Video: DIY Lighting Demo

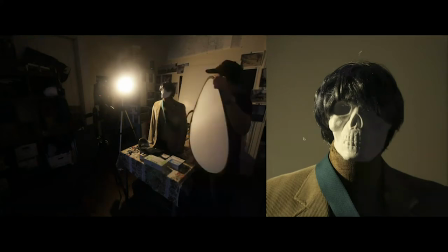(4:18)
And then look at the huge difference here when I step up here. I don't even have an angle just right, and it's still producing some light.
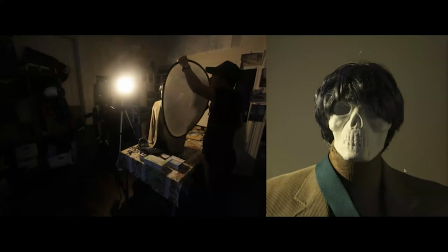(4:23)
And as I get closer, it gets brighter. And brighter. See, I'm kind of right out of the frame here. Here's a more affordable reflector,
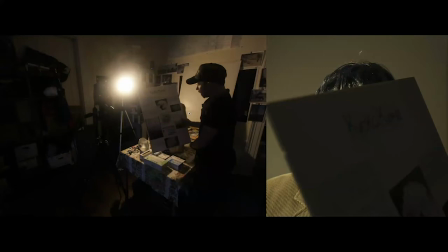(4:31)
and this is just a scrap piece of a foam core that was used for, I think, like a science project in a high school. A friend of mine works at a high school, and instead of throwing all these foam core away, he gives me a bunch, and I usually hand them out because they're great reflectors.
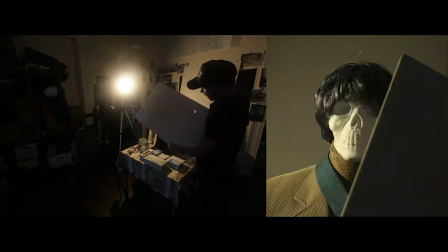(4:43)
So the back end is clear. There's nothing on it. See right there? So it's a perfect little reflector.
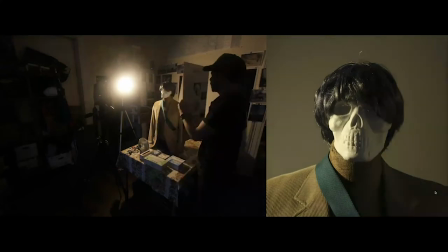(4:49)
So without the reflector, here's the shadowy side with the reflector. Without. And you can see its power is much less. It just depends on how much light it collects. You know, if I'm putting this in the right spot where it's collecting as much light and bouncing it back as possible.
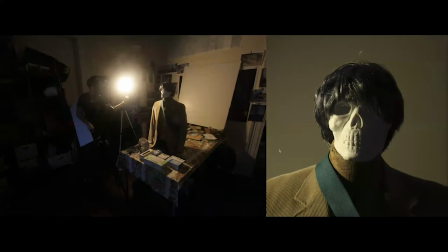(5:01)
And that's how much light it produces. So I'm going to go back to this other side right here.
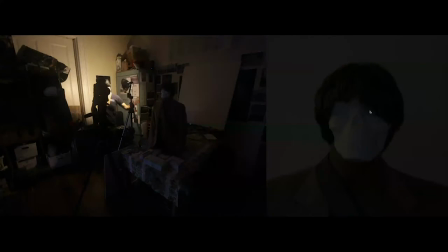(5:06)
And I'm going to turn it away. See how I turned it away? And look how much, how darker it got. And I'm going to use that piece of foam core as a reflector.
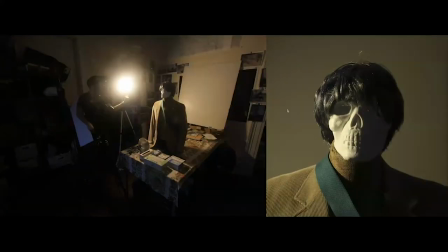(5:13)
So now instead of having raw, harsh, unfiltered light, which is this, hitting my subject here, see how the harsh shadows and the harsh light, I'm softening it.
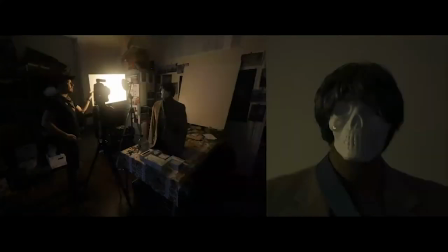(5:22)
Now, of course, I need to change my camera metering because now I have a much lower light source. When the light is coming back here, bouncing off here and hitting my subject, I am very dramatically reducing the power of that light. So I play with my settings a little bit. See, I'm not really doing anything on the left end. It's just you don't see it, but I'm changing my settings.
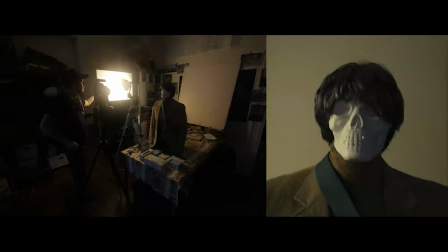(5:40)
I'm ticking it up so it looks just right. And this is starting to look a little better. There you go. Now, this is what happens. See, this is the appropriate settings now where I'm getting nice soft lighting. It's a little bit longer of an exposure.
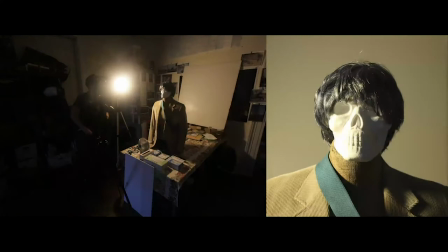(5:50)
I turn the light back around, of course, boom, it blows out. And that's because, you remember, I'm playing with those settings.
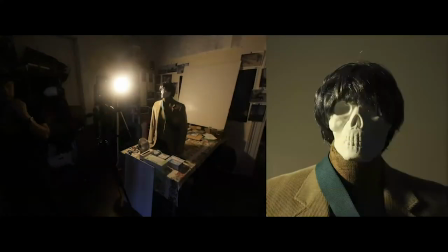(5:55)
So just be aware of what you're doing with your camera when you're playing with your light sources. So, of course, I changed my settings back to the original settings, so now it's appropriate again, but now I'm back to harsh shadows. So I'm going to play with things here to try to, let's try to reduce those shadows and see what we can get here.
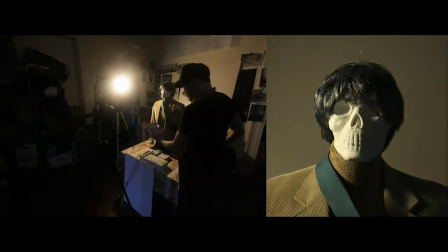(6:10)
So I pull out my, you can see in my hand here, those are my light bulbs that have a what they call a natural light. And on the side it says it's a much more cooler light bulb. Its color temperature is much higher.
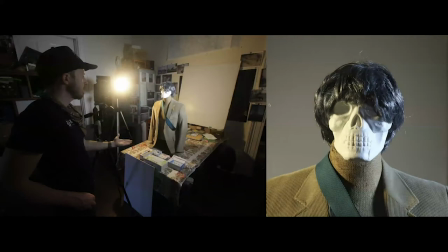(6:22)
So when I turn that puppy on, that's over here out of frame. You can't quite see it though. I'll pull it in the frame later. You see it is dropping a little bit of light on the background, and it's dropping a very, very cool light on the right half of his face here. Now, I have a choice on which way I can meter on him. My white balance settings is set for this to be the natural white.
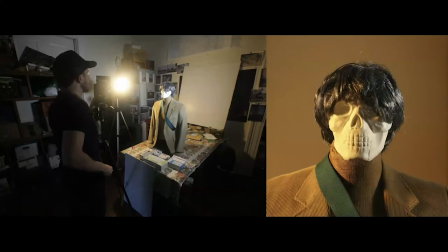(6:41)
So what you can't see in my camera is I'm going to fluctuate through all the white balance settings. As you can see, I fluctuate to one section, one white balance settings.
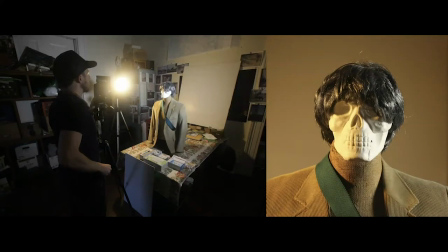(6:50)
I think it's like overcast day. But now the blue light bulb is the natural white tone. And now this is too warm. So you can play with your white balance settings to make it to where your different temperature light bulbs are producing almost a gel effect, a filtered color.
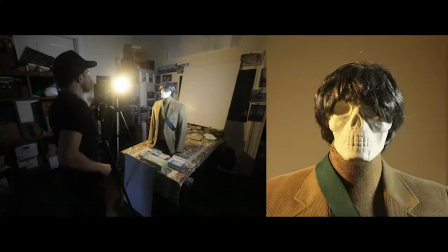(7:06)
Again, it just depends on which, you know, play or which white balance settings you play with. So I always encourage you to play with them, play with different kinds of light bulbs.
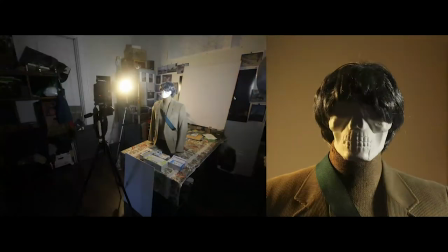(7:13)
So you can see I move the lights back a little bit here, make a little contrast.
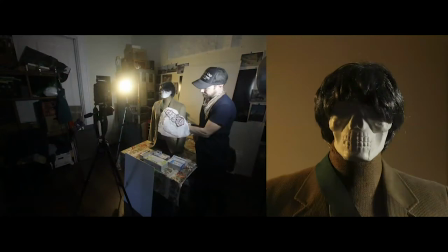(7:18)
Now I grab this white shopping bag, which is pretty common. You can find anything like this, and it's pretty thin, pretty transparent.
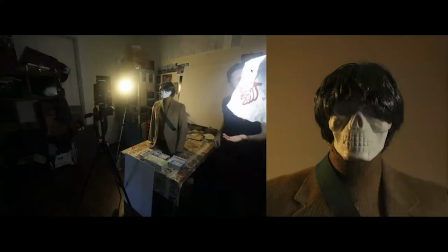(7:25)
And I'm going to put it over top my little clamp light on the right. You can see it softens the light. Yes, it takes the power and it goes down a bit. It's not as strong between the two, but look at the shadows, they're not as harsh.
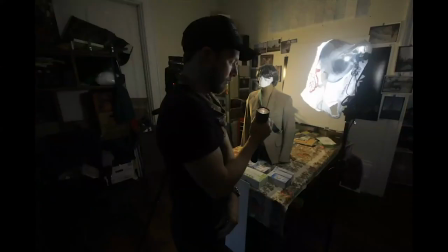(7:37)
So this is a good way to diffuse your light. So here I have a picture of me holding up my flashlight. This is that mag light I play with sometimes. It's a good way to spotlight just a little bit of harsh light onto one area.
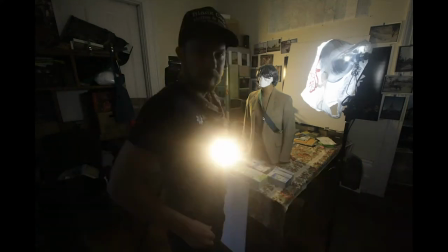(7:50)
See how powerful it is? And it's a warm light, it's not like LEDs. So when you shine it on the face, you can see it produces this little spot of warmth.
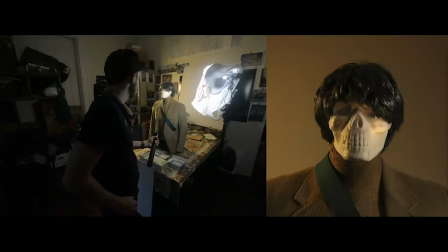(7:58)
Now you could use that to your benefit, or maybe you don't like it, so it requires a lot of play.
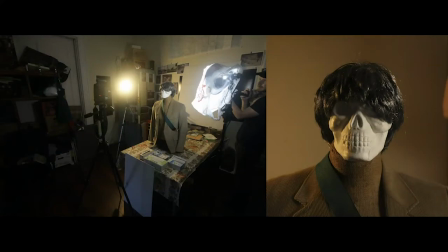(8:02)
So here I am out of frame, kind of shining it over the shoulder. You can see I'm hitting the top of the head here and casting a little bit of a glowing light back here. Here I'm on top and a little bit of flare here. And again, it just depends on what you like.
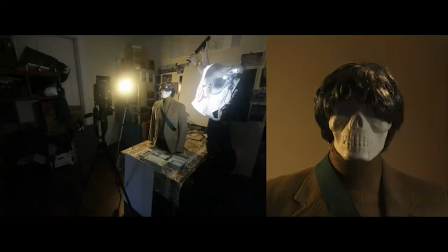(8:14)
You can see I'm stepping into the frame a little, accidentally blocking a little of the light, so it got a little darker, see?
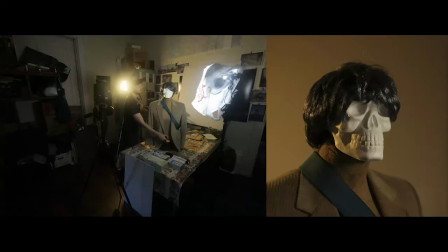(8:18)
That's because I stepped into the shot with my elbow. I turned the body because I think this is interesting of an angle.
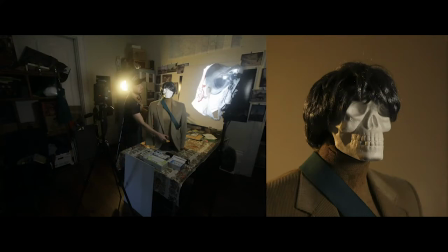(8:26)
I kind of like this off to the side. Kind of looks like a, you know, president of a corporation off to the side.
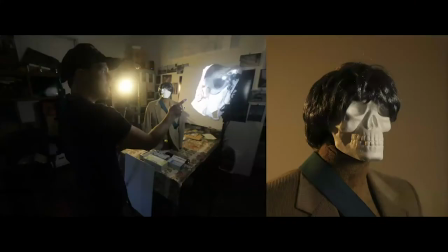(8:32)
And I keep playing. And you can see this bag here, you can change it up.
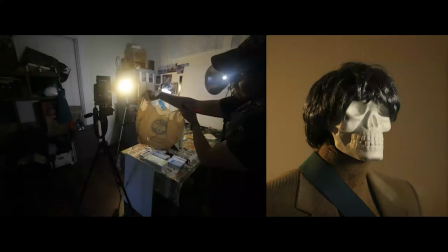(8:38)
It doesn't have to be a white bag. So I try a warmer bag, an older Kroger bag, which has a slightly brown tone to it.
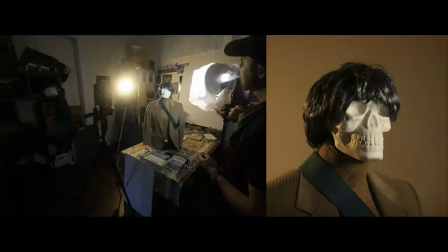(8:44)
And when I put it on there, it has a slightly different white balance. It's a little warmer. It's very mild.
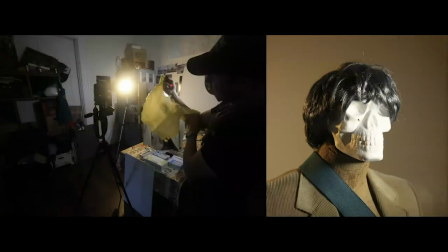(8:49)
Let's keep playing here. Let's try this yellow bag.
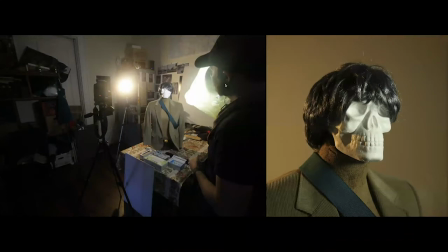(8:52)
I put that on and it almost has a green tone to it, because remember, we're white balance set to this blue light with a little bit of yellow added, and it has a slight green hue.
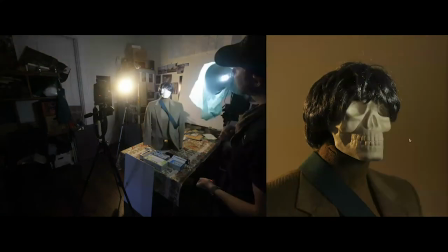(8:59)
And then here's a green bag, which adds much more green, but to me it kind of looks much more warmer. And it's a thicker bag, so it's cutting out a lot of the light. So this is much softer lighting. I probably need to change my settings just a little bit to get that just right.
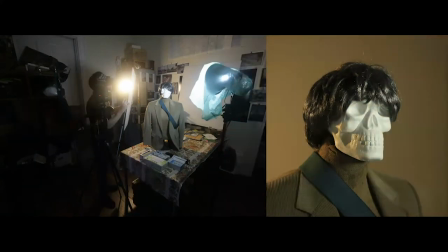(9:11)
And here's a blue light, and I changed my lighting here. I'm sorry, that green bag, but I changed my settings. And then I grabbed my reflector and I kind of stepped up, so I'm trying to collect a little bit of that light. And it's not collecting a lot.
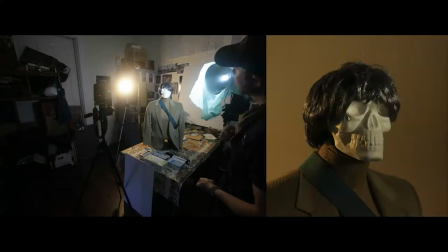(9:21)
You can see it's just filtering the shadows just a little bit.
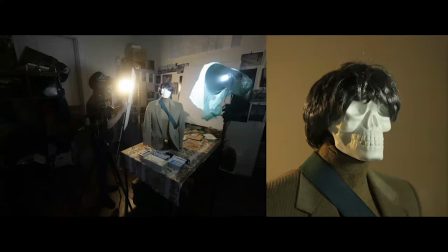(9:23)
I think that my changing of the exposure kind of fixed it a little better, because I have a diffused light kind of coming through the bag, hitting my reflector, which isn't very strong light, and then bouncing back here. But you'll notice there is one thing I am doing, is I'm starting to mess with this harsh light on the shoulder here. Maybe you only want the highlight to hit the back of their head, that left light here. So let's play with that.
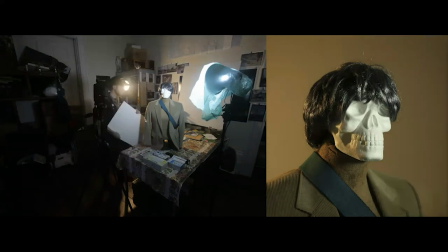(9:42)
Let's play with me casting shadow. So you can see me moving up here, see the shadow here, moving up, see the shadow slowly starts to creep into the frame.
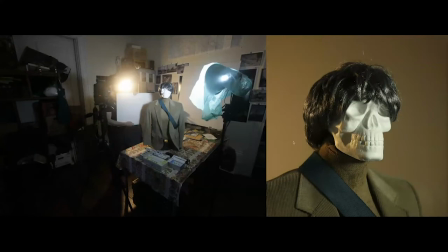(9:50)
There it is, right here. There you go. So I got to like right here, look at that shadow. Now his shoulder isn't collecting like just his head, so it kind of seems a little more starker. So again, this is kind of me playing with, just playing. I use the word play, but I think that's a really good analogy for this, what we're doing here. until you get something you like.
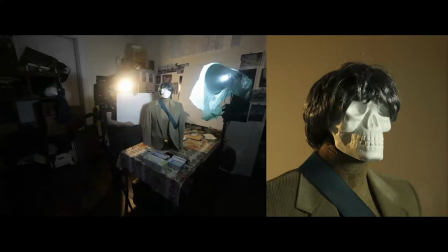(10:10)
Now I'm doing something else here. I have a really harsh shadow on him. It's kind of like right here. If you step closer to the light source and away from your subject, it's going to make that harsh line more fuzzy, more soft. So that's what I'm going to do here very slowly. You can see this line get a little softer.
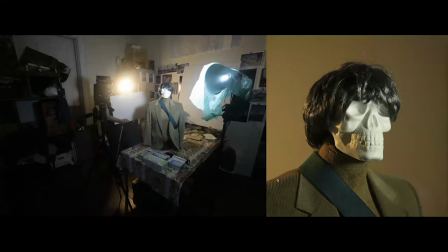(10:24)
So see the, now it kind of, it's bright here, it's darkish here, and it kind of has a gamut now. It's not as harsh. I get really close, and I fuzz it so much that the line is, it's starting to fuzz up like right here where it's dark and brightness, and it's very, very soft because I'm stepping really close to the light source.
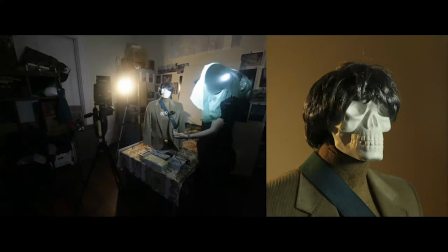(10:42)
I'm going to introduce a third light source, and this is just a clamp light without its rim around it, which you can take them off pretty easily.
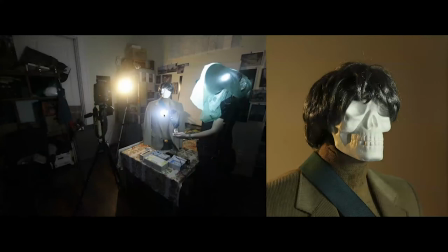(10:49)
See the difference when I turn it on? It's another really cool light source, but since I'm white bounced to it, it doesn't look blue. It looks natural, but to my camera that's documenting us, of course it looks blue because it's, I have it on an automatic setting. It's fluctuating as I shoot, so it kind of is all over the place, but our final image over here on the right, I have it metered properly.
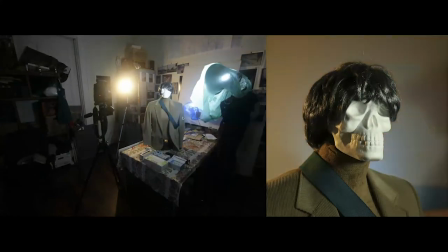(11:08)
So I kind of put it behind, you see I put it back here, and I put a blue shopping bag around it to make it even more blue. But that blue shopping bag is a little thicker, so it cuts the power. But you can see I'm just trying to shine it on the wall, and I'm casting a shadow, so I'm making a mistake here.
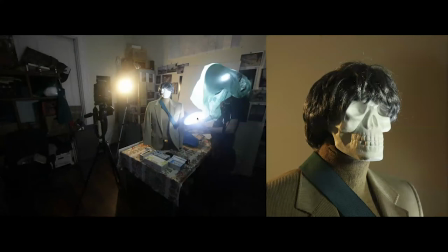(11:21)
So I put a clamp light, or I put the rim around it again, just so it holds the bag a little stiffer for me. Then I put the bag around it. And again, remember, it's, see the light it's casting? It's very soft.
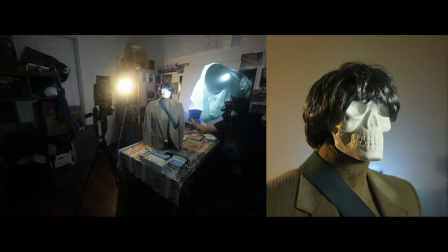(11:31)
It's not a very bright light source, because that bag is cutting a lot of the light out. Shine up right against the white foam core, and you can see it's adding a slightly blue effect,
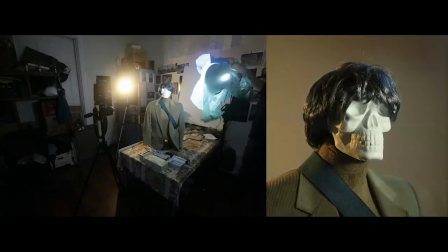(11:39)
and I'm in the shot here. So I'm playing around till I get something I like. If I step away and put it over the head, see, look here, right here, I'm getting really close. And it's getting a little bit of blue tone, which I kind of like, that little blue flare. You can see it's starting to look like it's studio lighting in a professional studio.
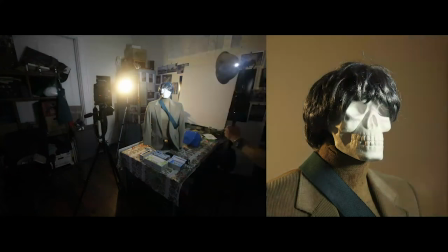(11:55)
Again, I'm just playing, step away. I move this light a little further back. You see I'm continuing to play, but look at the difference in the position of the light once I moved it back.
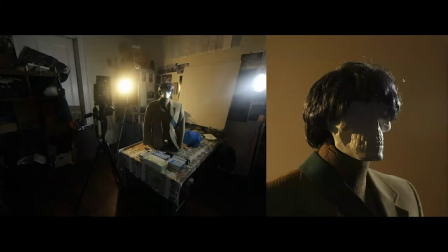(12:05)
Further back, way further back. Look at that stark lighting here. This looks a little more brooding and dark and mysterious. Maybe that's what I'm going for. I step over to this side, turn them right towards the camera.
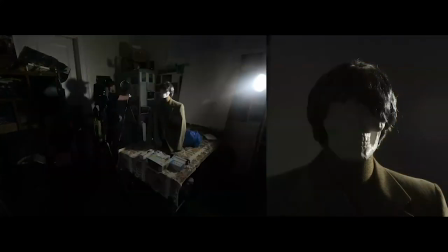(12:19)
And now I'm gonna make sure both light bulbs, I put a little bag over my hand because the light bulb's hot. This is a little like bag I keep in my studio just for moving odds and ends, but it's great. It's fabric, it's not plastic, it won't melt. Just to protect my hands.